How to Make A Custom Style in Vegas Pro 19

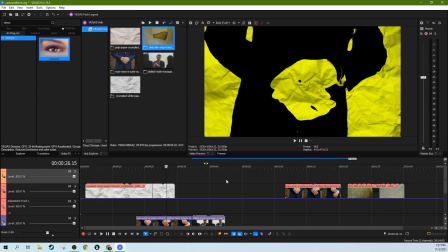0:11 Hey, it's Adam with Tech Dive AV Club. We're in Vegas Pro, and we're going to talk about how to do some stylized footage today.
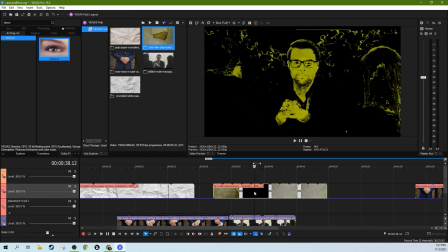0:19 And I'm talking heavily stylized, kind of cartoon outline style footage,
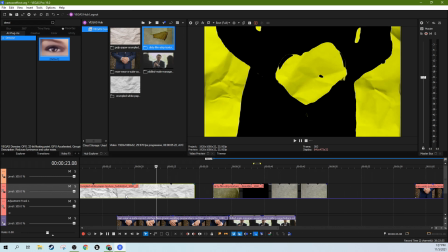0:24 and some of the tips and tools that you can use to make that happen.
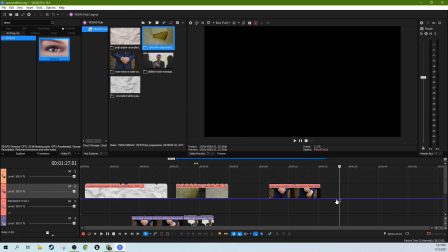0:28 I'll show you how I created all this and give you some tips and tricks, and when you're trying to create something stylized, kind of maybe where you can start your approach and where you can end up. First off, this top track right here is an empty track. There's nothing going on up here, so when I pull down something and you look at it in this top track, it's going to look normal.
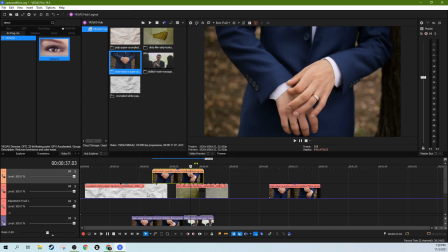0:47 These bottom tracks, I'll explain what I did and show you how I use them together in just a second,
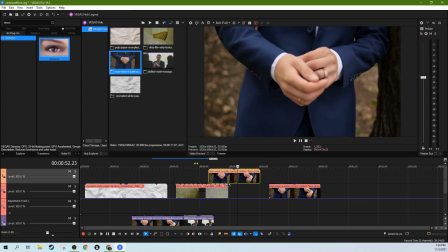0:54 but I don't want you to get confused. I want you to see what's going on. So first off, I've got some stock footage here.
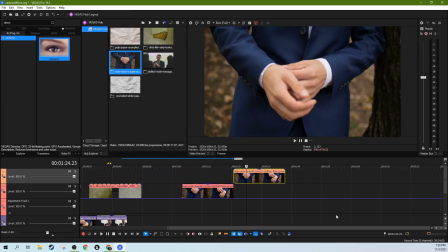1:00 This is some stock footage from obviously Vegas Creative Software's 365 stock footage,
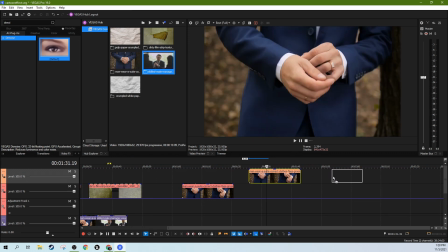1:06 and I just got some things of people in suits. Now, why suits?
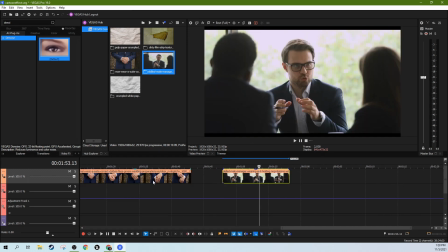1:11 Because suits are something very interesting. They're very usually one solid color.
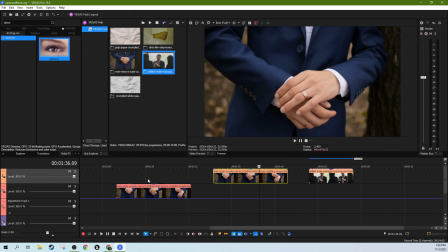1:16 So if you plan something out that uses a solid color, you can actually, you'll know kind of what a lot of your framing ends up looking like.
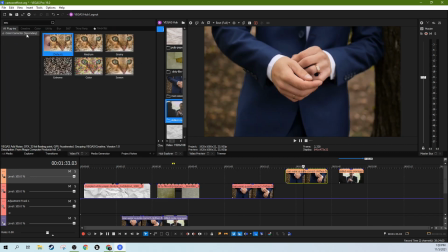1:26 We're going to grab the secondary color corrector, select that, grab the default, and we're going to throw it on the suit here.
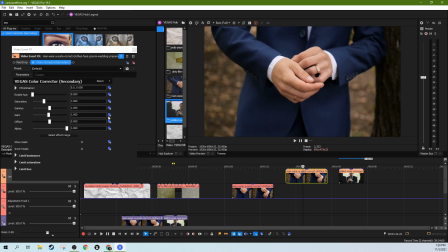1:35 And we're going to select the effect range.
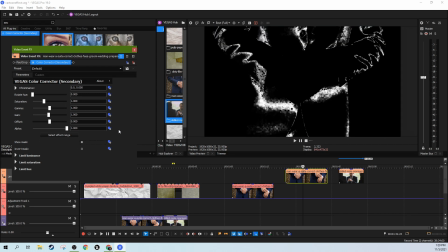1:39 We're going to select this blue, and then we're going to show mask, and we're going to see how much of this blue is selected. Now you can kind of see where this is going. If you can kind of select an entire color and you plan your shot to have people in suits or people wearing blue glasses and things like that,
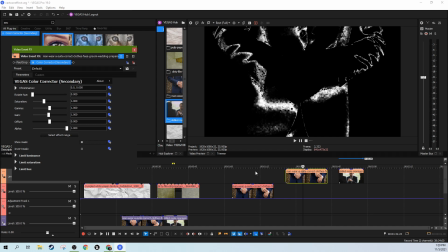1:55 you can really set it up to where a shot can be well framed by the color in the shot.
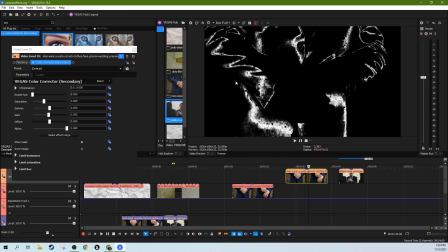2:00 And then if that's the case, then you can grab the color and start creating kind of your cartoon outlines and things like that.
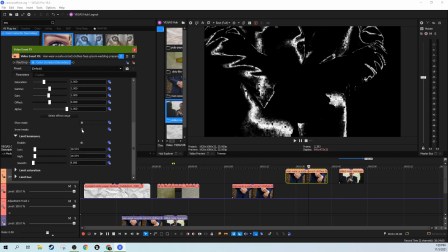2:10 First off, we're going to hit show mask, and we're actually going to invert the mask.
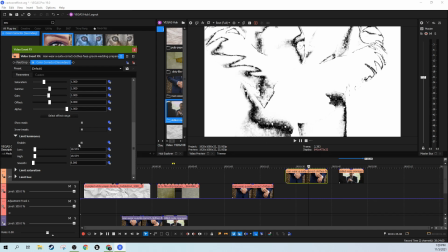2:15 And we're also going to go to this limit luminance here. We're going to turn that off because we want as much of the blue as we can grab.
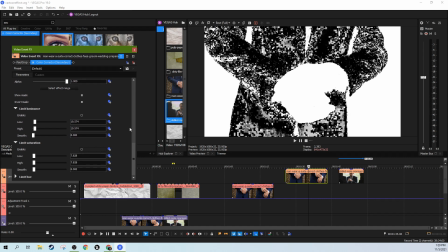2:23 Limit saturation, we're going to turn that off. And then we're just trying to grab all the blue we can. So right now, all the blue is highlighted. However, you can see it's very codec'd here, where there's a hard differences in the blue.
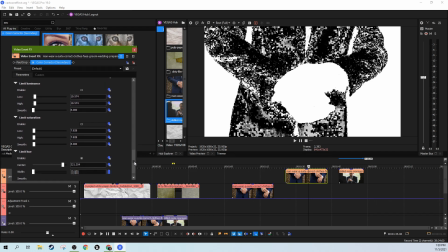2:37 We're going to fix that. And limit hue, we're going to take the hue, which is the color we're grabbing,
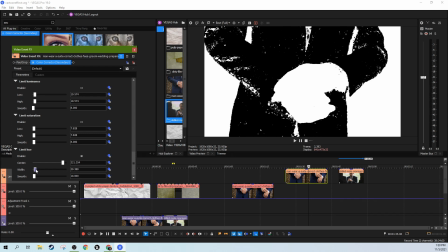2:43 we're going to widen the color we're grabbing until we kind of grab most of it right here. So there's a point though where when we almost have it fixed, it'll start kind of grabbing too much and destroy it. So we're going to get really close to fixed.
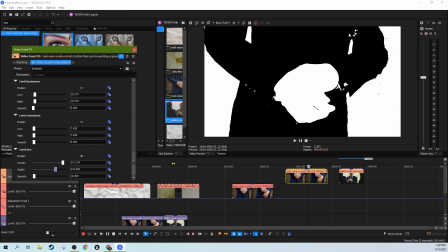3:03 And one thing we can do to kind of help with some of this squares and stuff we still see here is we can actually put some Gaussian Blur on it.
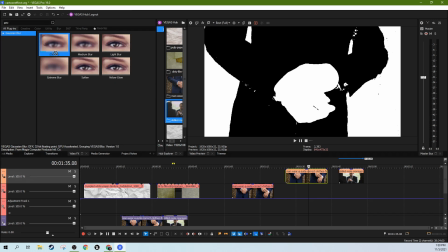3:11 So if we go to our Gaussian Blur and we drop the Gaussian Blur on the,
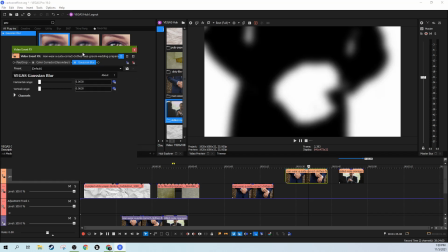3:18 let's see, it's this one up here, the man wearing the suit, and we put it before the secondary color corrector. That's important because we want to blur the colors before it creates the mask. See, here's our blur here versus before it creates the mask versus if we put it on the end of the chain, it'll do it after it creates the mask.
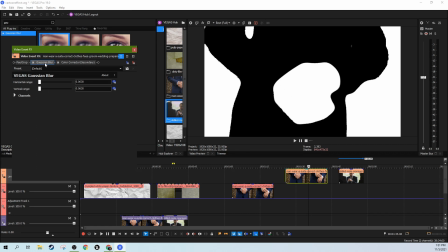3:37 So we're going to do it before it creates the mask because we want the mask to have hard lines, but we want it to blur a little bit. And maybe just kind of drop the blur to very minuscule. Very minuscule blur. There we go.
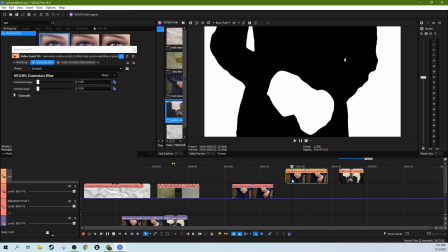3:51 It cleans up some of the codecing and everything, but still leaves kind of good hard lines for your perception of what's going on.
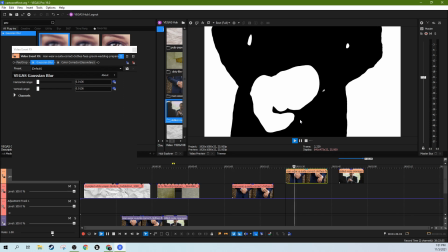3:58 So the suit here does a great job of giving you kind of a silhouette of what's happening
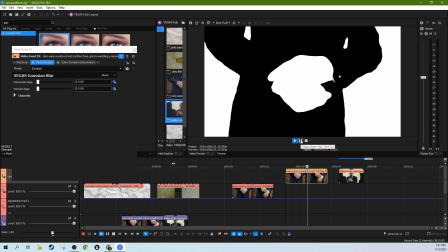4:03 because it's all one solid color, and it kind of blocks out the frame of a person really well.
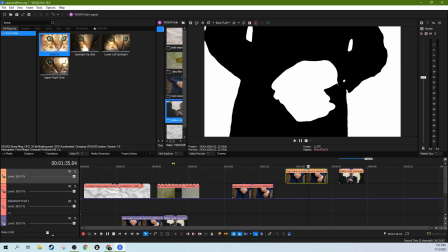4:08 Map. And so let's show what a bump map does in general.
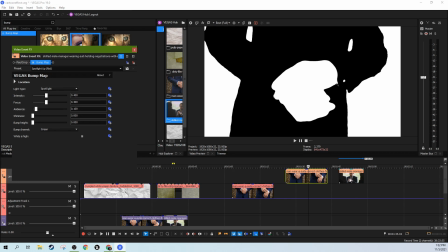4:13 So let's start with like maybe a spotlight or something. Drag it over here on this unaffected shot.